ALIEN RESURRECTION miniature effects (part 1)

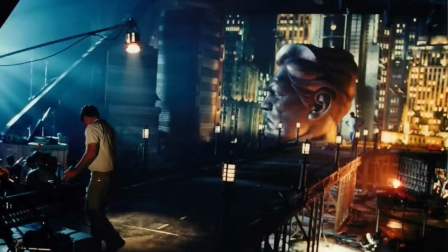(0:01)
the other thing that happened when I was working on Batman and Robin was our shop at the same time got to build all the miniatures for Alien Resurrection, the fourth Alien movie. And that was really great too, because again, you know, growing up watching Alien movies,
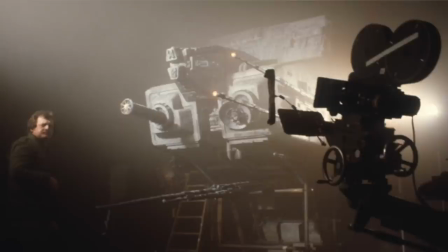(0:15)
I remember sneaking in to watch Alien as a kid, and then Aliens Cameron film came out.
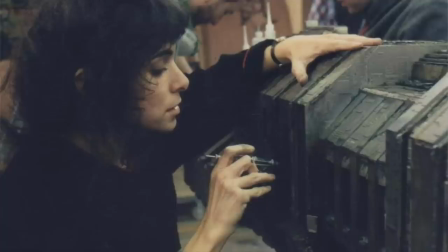(0:20)
So we got a privilege to work on the fourth one, and it was directed by Jean-Pierre Jeunet,
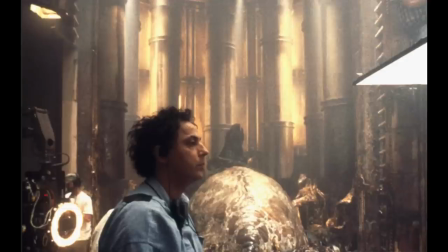(0:26)
and Darius Kanji was the DP, and incredible DP, and I really love his photographic style.
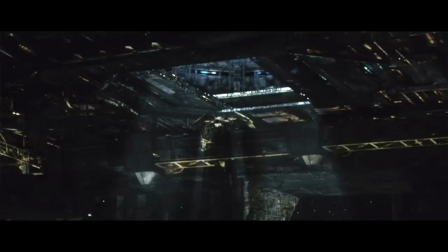(0:33)
He uses what's called the ENR process, which is a process where he sort of washes out the silver,
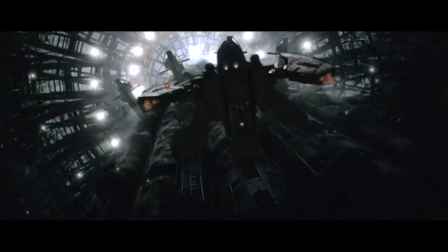(0:39)
and so it gets this incredible sort of halation around his highlights, and his darks get really dark and crunchy and black.
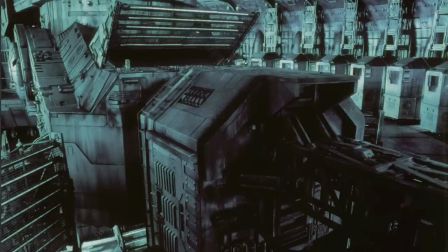(0:47)
But Darius, knowing his craft, always puts enough light in there to sort of, you can still look into his shadows and still see detail and still see depth. His style is just really beautiful. Well, we're making this movie and he's shooting the live action that way, and we have to shoot the visual effects the same way.
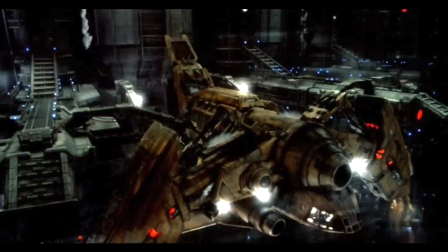(1:02)
And in a way, that was kind of a very funny thing to do, because the ENR process is a chemical process.
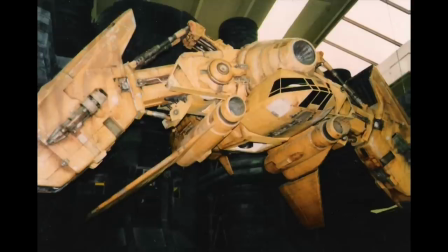(1:07)
It changes from day to day in terms of how your dailies come out. So when we would shoot the miniatures, they would also process our film with the ENR process.
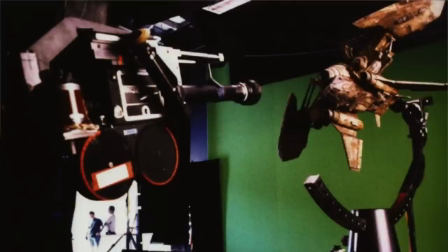(1:15)
And so the models would sometimes look different ways on different days. And that can become an issue when you're shooting, you know, mats. You want a consistency in your blue screen photography.
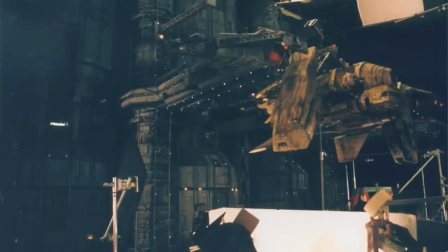(1:24)
You want consistency in the exposures for your subject, but it would be variable, you know, from day to day because of the ENR process.
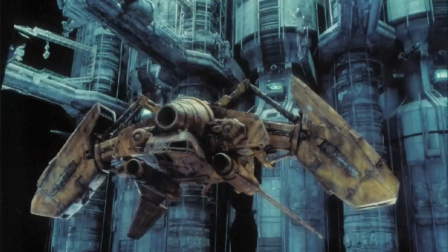(1:32)
So it was a little problematic, and it meant that we had to reshoot some scenes. But the one thing that happened on that movie, and it's incredible, I can live to tell the story.
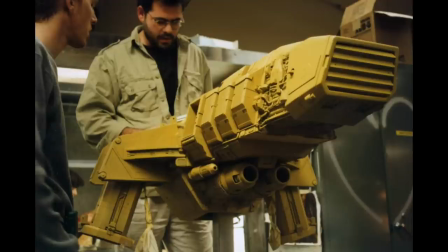(1:45)
We built these models, and we're shooting them, and they wanted this very zero light,
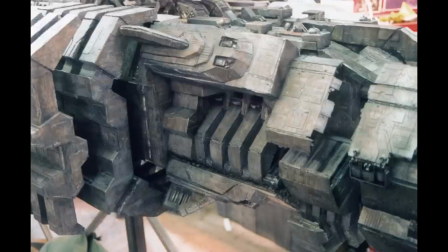(1:52)
space depth look, whatever that was. So they spent a lot of time wedging the look of the models for the space scenes.
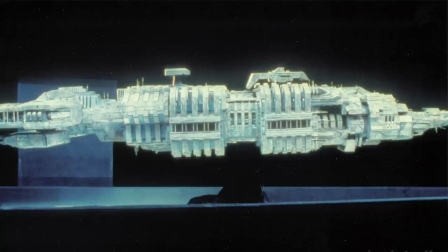(2:01)
What was the lighting supposed to look like? They didn't want any direct light on them because they didn't think, well, if we're out in space, we're not going to get a direct light. It has to look like it's all reflective light from starlight.
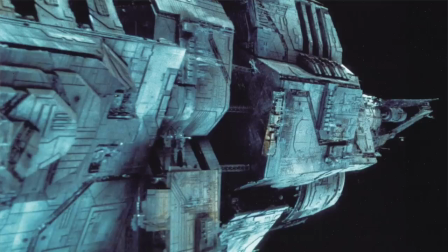(2:11)
So they have to find some way to get these model ships to expose, but without any direct lighting on them. There's been various, you know, theories on how to do that, but for some reason, and by the way, we're wedging these. And when you wedge a shot, that means you're doing an exposure test. Wedging usually takes a couple of hours, maybe a day. We were wedging that show for weeks. They got to the point where they said, you got to start shooting real shots. And so they actually took the DP, and the DP went off and started shooting a shot, but he wasn't done wedging,
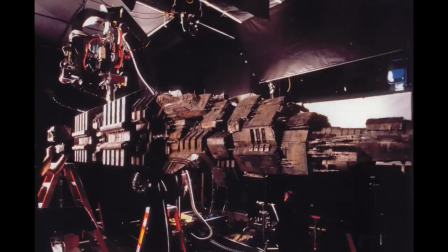(2:41)
so he actually had a second DP come in and continue wedging these models. Insanity. Eventually got to a point where they decided to come up with a look, and the look was to bounce light off of black wrap.
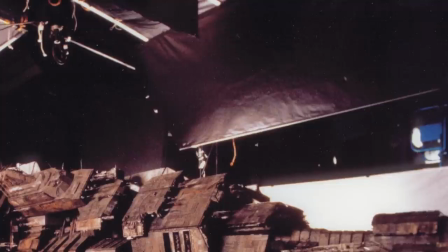(2:54)
Now, black wrap is a, you know, what we use to wrap lights to make them non-reflective and cover things in shots that we don't want to see. Black wrap is not very reflective at all. And in order to get enough exposure off the black wrap, we were taking 20K lights, hitting the black wrap, and then using that bounce to light the models.
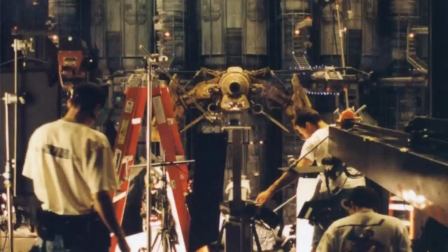(3:14)
We essentially were building these giant ovens of black wrap and 20Ks around the miniatures to get enough exposure.
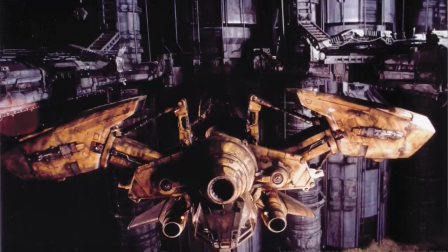(3:21)
Well, the problem is that when you're shooting miniatures with motion control cameras, you're stopped down quite a bit, so your camera exposure is really small,
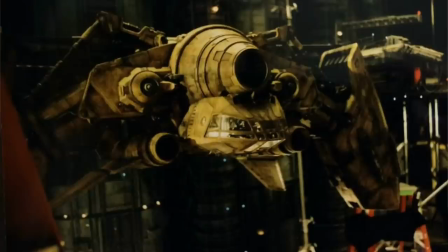(3:29)
F22, F32, whatever we were shooting at, which means that we needed long exposures per frame. So an 8-second shot on film might have taken us 8 hours to shoot based on the number of length of exposures.
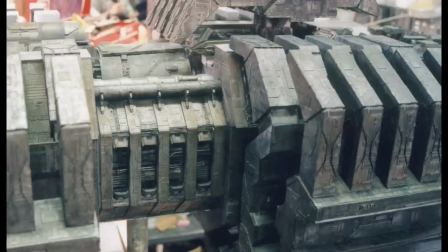(3:43)
Well, now these models are now being exposed for 8 hours in intense heat in these closed environments.
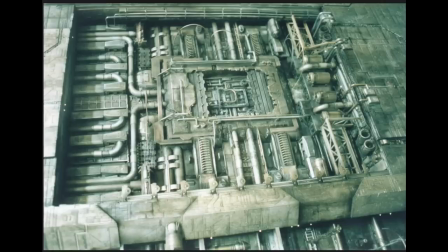(3:50)
And on top of it, the DP didn't want any specular reflections off the models themselves. So the models start out with these incredibly beautiful paint jobs that Nigel Phelps, the production designer, had come up with, these like really bright,
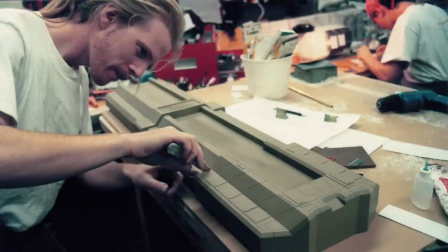(4:03)
vibrant, heavy metal-esque from the comic, you know, Mobius, Chris Voss,
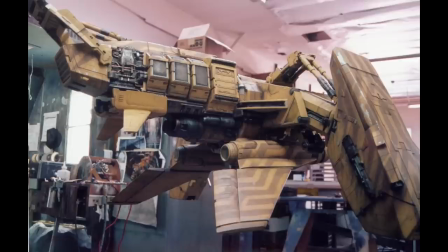(4:08)
high-designed color schemes.